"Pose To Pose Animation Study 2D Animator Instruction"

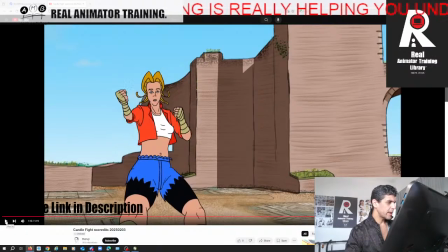86:38 So she's looking screen right, now she's looking screen left, right?
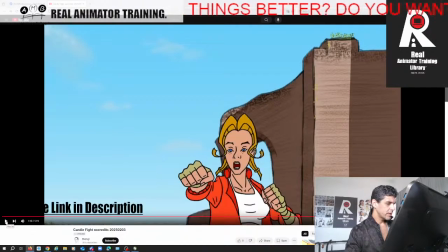86:43 So, and again, you kind of like
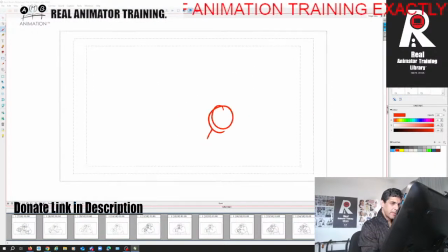86:50 the character is framed here, right, with all this space around it.
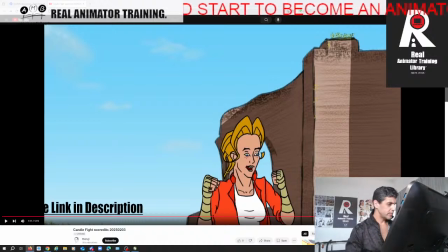87:04 1.5 hours. I'm not sure I'll get to do what I wanted to do today, but we'll try.
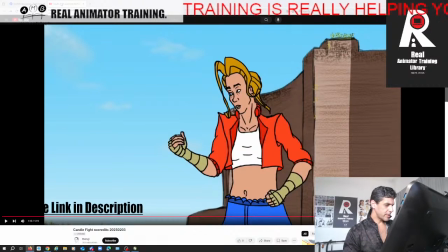87:12 So then this happens. Then this is a very strange scene here, right?
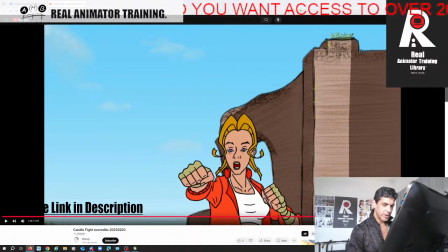87:21 So there's no floor here. Like I know she's bent down low in a stance and she stands up, but it doesn't read that way.
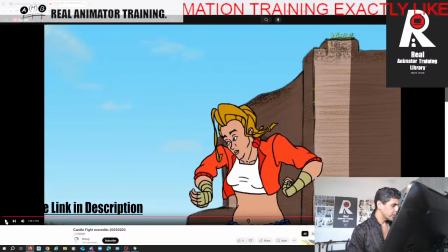87:30 It reads like there's no floor here, right?
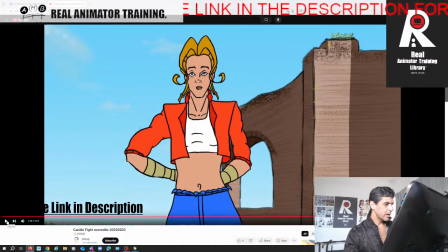87:35 Now look at how her head and her collars and everything it's like
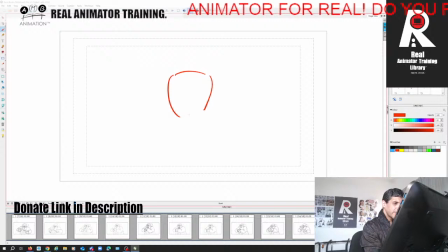87:47 the anatomy of the character is not, the chest is here, the rib cage is here, the head is here, right?
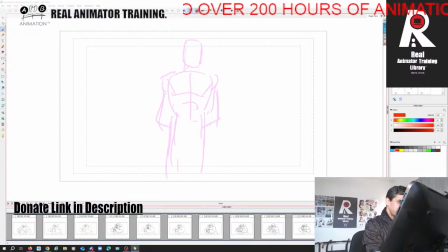88:03 And what you've done is it's like you've just kind of eliminated you've just done the Placey Tracy thing of just eliminating the middle section.
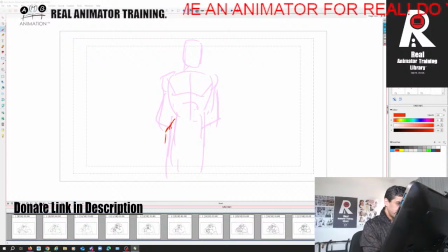88:22 What you want to do is you want to put a little bit of a shift of weight in one side if you can, and a shift in the other, and you want to make things, you don't want to be afraid of really,
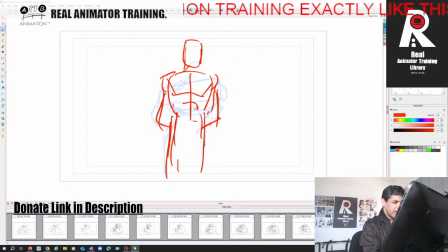88:43 having this thing distort and squash, right? Let me just have the middle section here, right? So we want to make it bigger, right? We don't want to make it smaller. We don't want to keep it the same size.
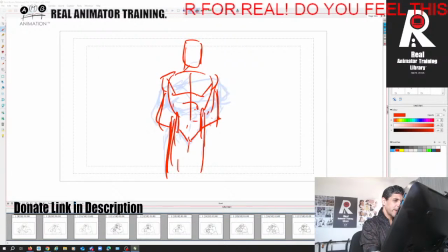89:02 We want to make it bigger, right? Even if the head is looking down, you want to indicate those cheekbones, right? Let me thin my
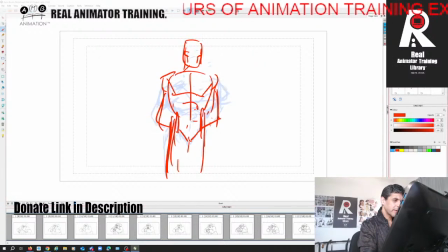89:19 brush because it's just a little bit too fat to get the intricacies, right? So you've studied the skull, I know you have. So you need to have, you don't need to be afraid of having your nose from that angle, right?
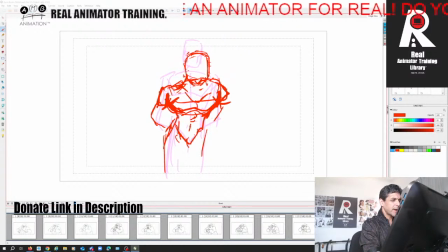89:36 Your character isn't conventionally attractive, so you don't need to worry about those distortions. You can really push them, right? We need it to be bigger, right? We don't want it to be the same size, which is why people lose volume trying to keep volume.